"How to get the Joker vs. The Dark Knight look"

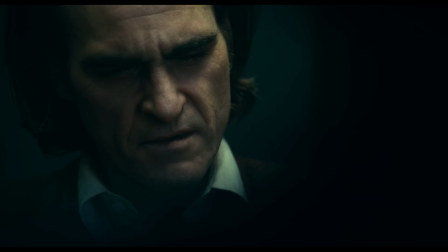[0:04] Is it just me? Or is it getting crazier out there?
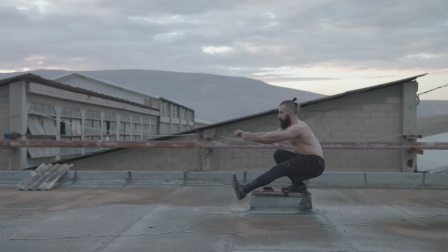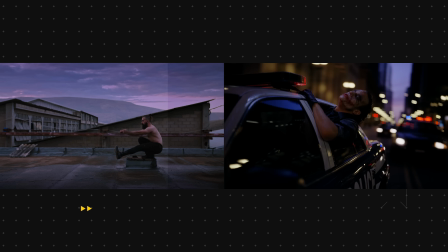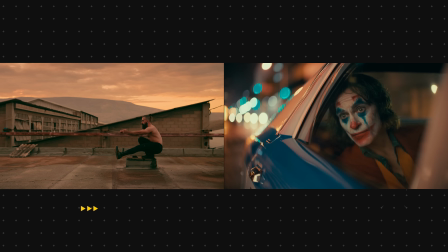What's going on, guys? This is Qazi. Welcome to another amazing tutorial. So excited about this one because I wanted to take my time before I put out a video like this.
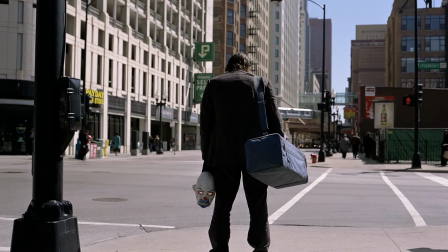[0:36]
The Dark Knight versus Joker grade.
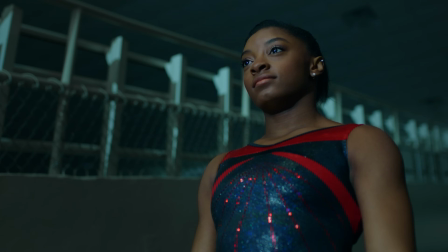[0:39]
And I wanted to take my time because I wanted to put out enough episodes in this series for you to understand what it takes to recreate these looks.
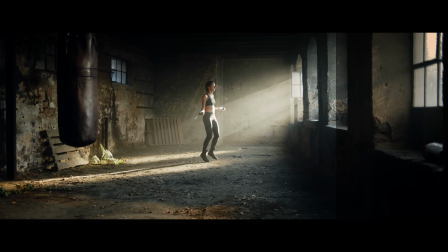[0:48]
This is not, us just being copycats. It's like a jigsaw puzzle.
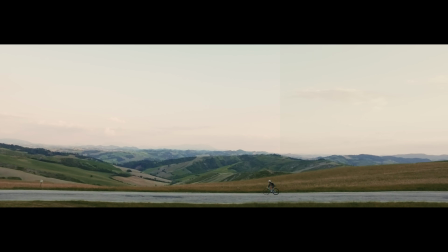[0:53]
You just sit back and you just one piece at a time. You got to break it apart first and you got to put it all together. So now that we know all of that, getting into this is so much fun because I want to look at it first to the time frame, like when they came out. The Dark Knight came out in 2008 and it has that distinct look that we used to get back in the day.
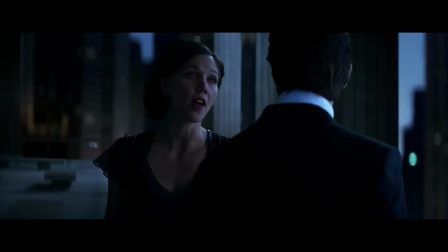[1:16]
The contrast is just unapologetically high contrast, and they just ran with it.
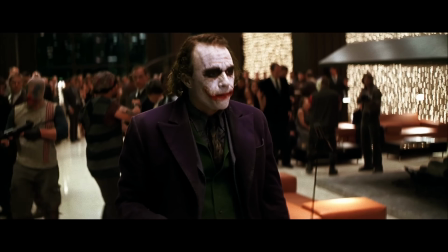[1:22]
And when you look at the colors, it's so freaking saturated on every single hue. It's not like they're taking something back and they're just adding some juice somewhere. No, it's just such a saturated image and it owns it. And especially the specific blue hue that you see was the signature back in the day. Anytime you have a night scene, you would have this specific blue color.
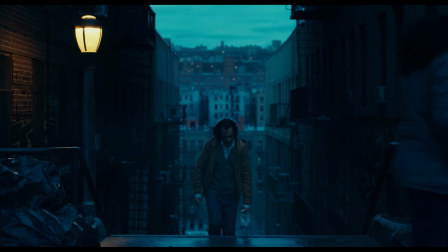[1:41]
Now it's sort of replaced with the teal, but different variations of teal. And that's the cinematic look nowadays. That's just the trend, and trends change. But this is what's hot right now.
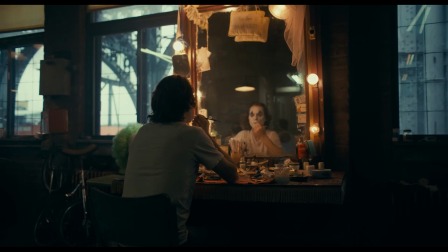[1:53]
And if we look at the Joker, it's so different than the Dark Knight. And too many factors again, but first let's just talk about the time frame. Nowadays, cameras are very light sensitive, so they're capturing so much information.
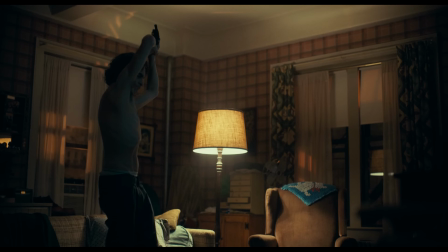[2:07]
And with the HDR craze and everything that's going on, we want to see everything.
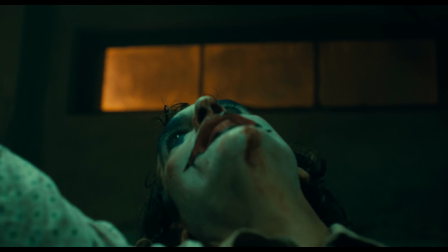[2:12]
We want it close to what we can see with our eyes. So that's why you see this detail in the shadows, the highlights are protected, all of that. Now, if we go past that and think about the actual storytelling aspect behind each film, again, they're very different.
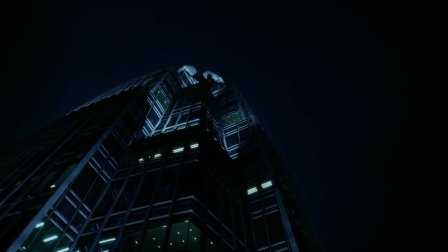[2:28]
Both are part of the same world, but told differently. And then with that, the color grade has to support that narrative.
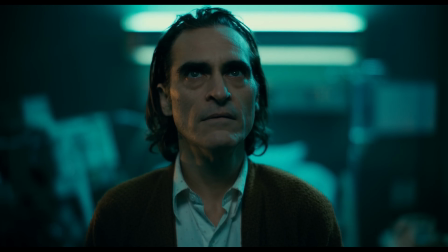[2:37]
And in Joker, it's all about the Joker. And they're talking about how sick the city was and what was going on.
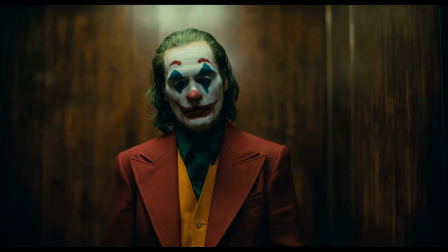[2:44]
And that's where that gunky green comes from. And that's like the main color in the movie. And then they use complementary colors to just add some visual interest. Whereas in The Dark Knight, it's supposed to be like this grim, super dark times.
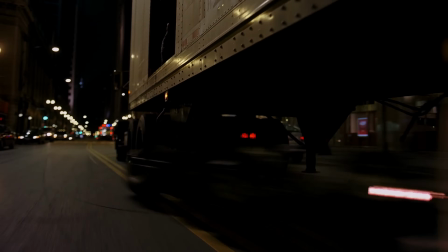[2:59]
And they're creating that by this sort of imagery, and it supports that.
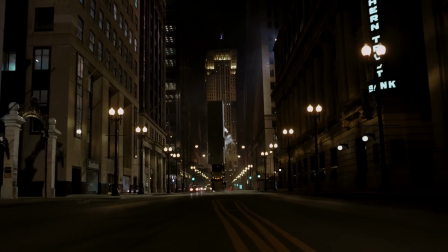[3:05]
The Dark Knight might date compared to Joker when we look at it today, but when you think about the narrative, it is top notch. It still holds really well, even in 2020.
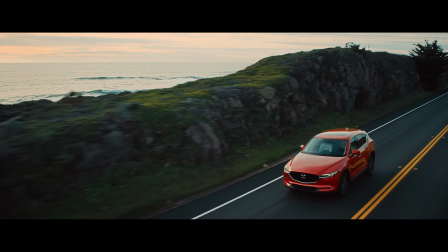[3:19]
So without any further ado, guys, and for those that want to level up their color grading game, check out the link in the description.
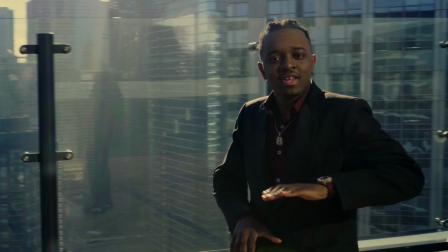[3:26]
1 hour long training where I'm going to show you how to get the perfect skin tones out of your Sony S-Log 8-bit footage, how to get the clean white look.
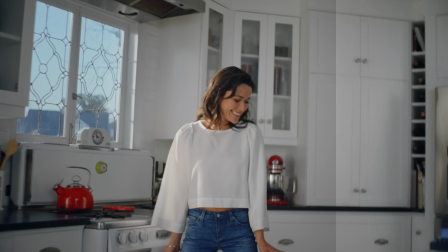[3:35]
It's the go-to commercial look.
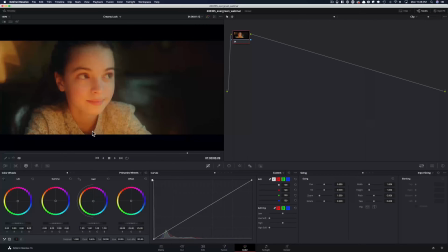[3:37]
How to get the creamy film look, how to fix the dreaded gamma shift, and much more. Link is in the description. And if you're enjoying the content, make sure to hit a thumbs up, subscribe to my channel for more awesomeness, follow me on Instagram.
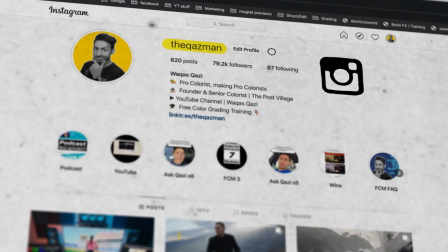[3:52]
I'm dropping value bombs there every single day. Let's roll the intro.
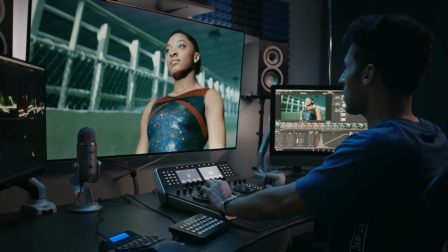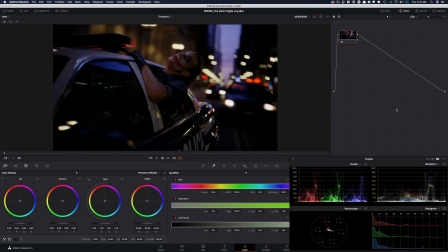[4:04]
All right, so we're gonna start off with The Dark Knight.